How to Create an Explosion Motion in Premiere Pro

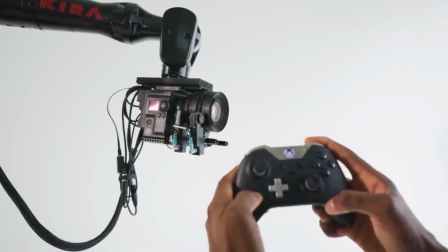(0:00)
Marques Brownlee is by far one of my favorite tech content creators. I like how he calmly delivers his content and I admire the effort his team puts into making these videos.
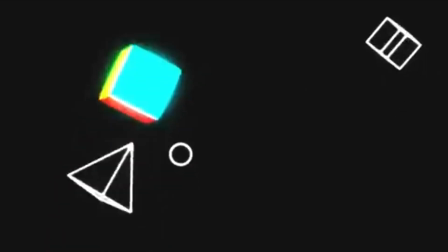(0:08)
But if there's one thing that got me so hooked in his videos, it was this intro over here, the 2024 MKBHD intro.
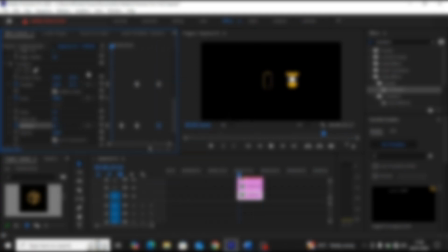(0:15)
I was working on a similar project and I needed some inspiration, and that was when I saw this exploding motion here in MKBHD's intro.
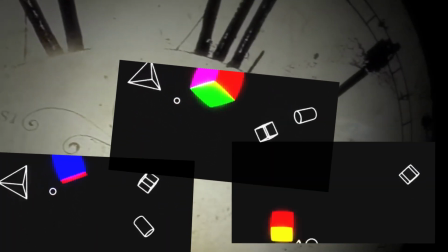(0:22)
Hats off to the motion designer, by the way. I watched and rewatched this intro time and time and time and again just so I could figure out how they were able to pull it off. And if I haven't mentioned this before in any of my videos, then know this.
Bruh.
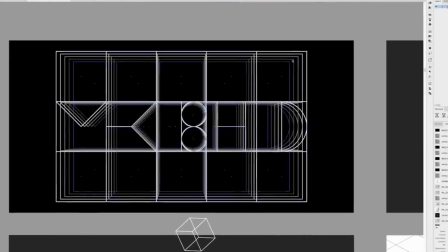(0:34)
If you want to recreate a particular scene from a video or a movie or anything, you just have to watch and rewatch and rewatch over and over again.
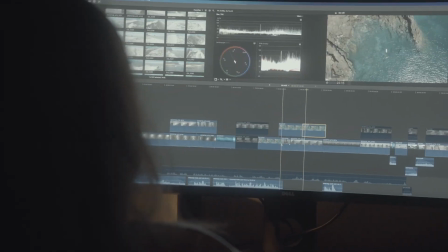(0:43)
I know that might not make any sense, but that activity helps trigger your brain to think creatively.
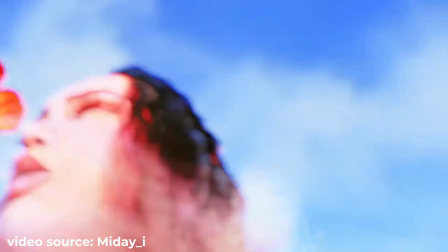(0:47)
So even if you didn't know how that scene was made, you'd be able to come up with your own method or version, and that was what I did here.
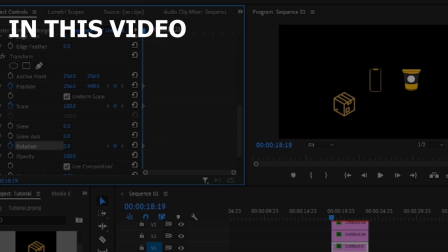(0:53)
In this video, I'm going to show you how to create an explosion motion just like this in Premiere Pro.
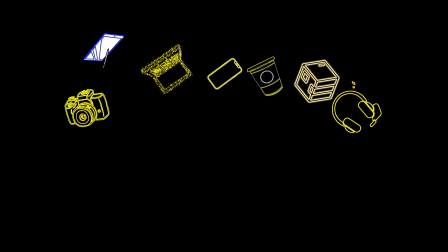(0:58)
And for a bonus, I'm going to show you how to add this color effect to whatever you're exploding. So with that said, let's get into the video.
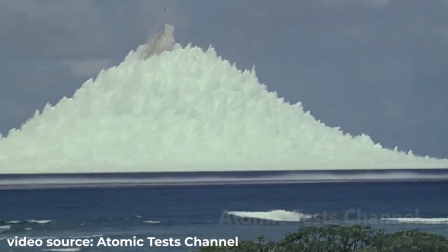(1:05)
The key thing to pay attention in an explosion motion is, well, the explosion and randomness.
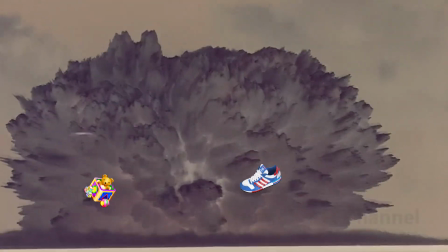(1:11)
Imagine a bomb just detonating. Whatever object is in that surrounding, the explosion from the bomb will scatter it all around.
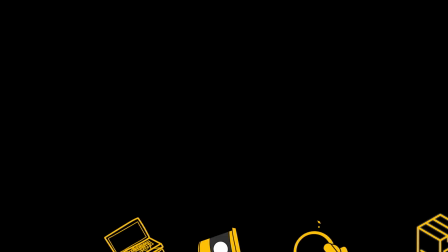(1:17)
And that same concept applies to what we're going to be making here. I'm going to first make it go from down to up, and we have to make sure it's moving randomly.
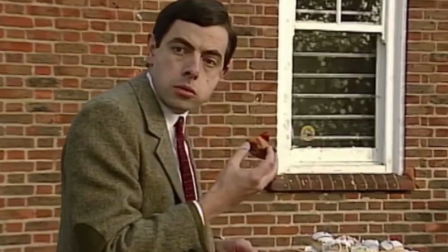(1:24)
So obviously it's not going to be moving in a straight line from the ground. That will be weird.
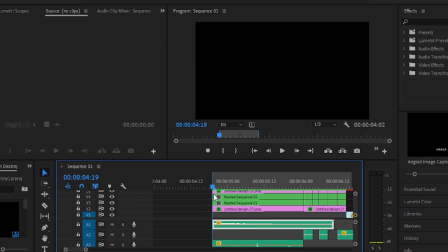(1:29)
Now this is from a live project I was working on, and as you can see, I made these icons come up from the bottom and they were moving randomly. Watch closely the way it looks scattered. That is what you should be aiming for in your motion. Then we see that color trick I told you guys about, and they shrink and move towards the middle.
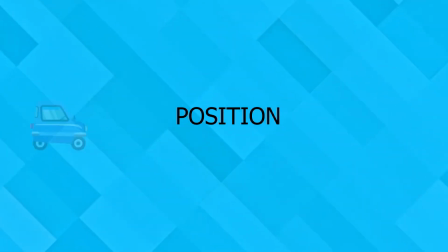(1:44)
What I did in that project essentially was to create a keyframe animation in the position, scale and rotation properties of each icon individually.
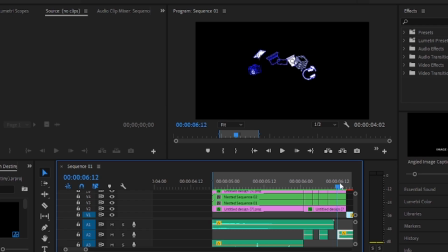(1:52)
Those are the three things we're working with. For the purpose of this tutorial, I'll be using some of the icons I used in the previous project, and I made those in Canva, by the way. If you're looking for icons, you could try websites like Icon Finder. The first thing to do is to import your icons.
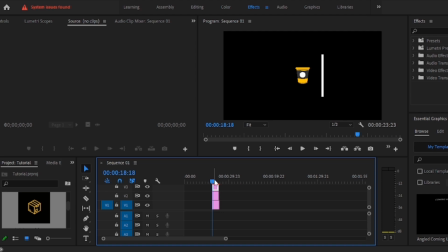(2:04)
Now drag them into the timeline. Make sure you stack them on top of each other and adjust their basic positions so all icons will be visible in the frame.
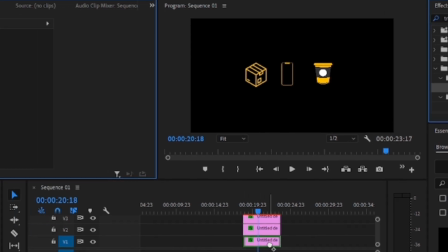(2:11)
Something like this. Then apply the transform effect to your first icon. Take your arrowhead to the beginning and click on the position, scale and rotation stopwatch.
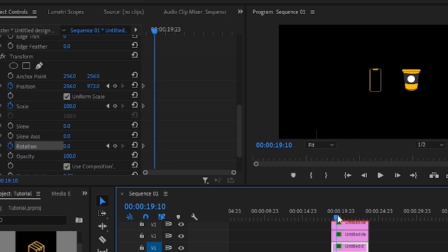(2:19)
We will take the first icon out of the frame like this, move our arrowhead a bit and put the rotation in like 29 degrees. Move our arrowhead again and raise our icon up. At this point, we'll also add another keyframe to the rotation. And if we play back, it looks something like this. Now let's make it fall back to the ground, cause if something explodes up in the air, it won't stay up forever.
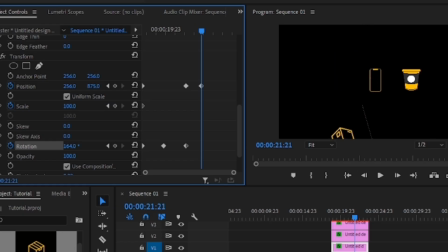(2:38)
Like duh. Move your arrowhead a bit and make it go down. Also tweak the rotation at this point so it looks random. Playback and perfect. It looks just right. Something I like to do is to go to the temporal interpolation and ease out and ease in my keyframes to give it that smooth flow.
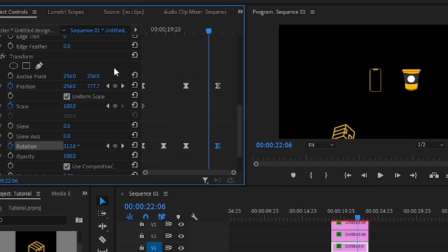(2:54)
Now I also noticed that the movement is a bit slow, and to fix that, we'll bring the keyframes close together to fasten it up, just like that. We'll do the same thing for the next icon, but remember, give emphasis to randomness, meaning we'll be using slightly different parameters in each section but still achieving a unique result.
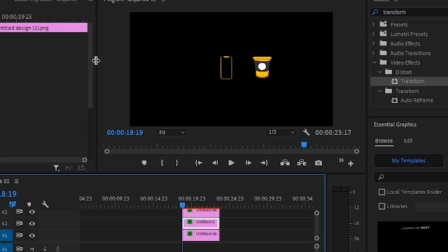(3:11)
Using the previous keyframe animations as guides, it gives us a sense of where to place a keyframe in the next icon. So again, add the transform effect to the second icon, click the stopwatch for the position, scale and rotation,
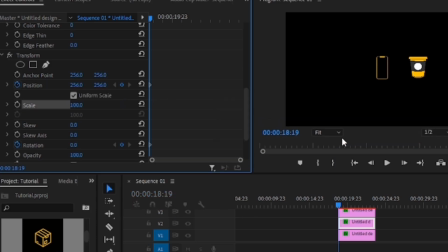(3:23)
maybe just leave out scale since we didn't use it in the last one, and this time let's tweak the rotation from the beginning, shift the position to this side and make it come from the ground up. Still following the keyframe animation, we'll make a tweak to the rotation here, manipulate the rotation a bit and then make it fall to the ground.
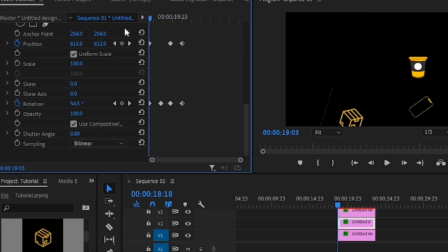(3:42)
Also add another rotation keyframe. When we play back, it looks something like this. Noise. You could ease in and ease out. Now let's do the same thing for the last icon.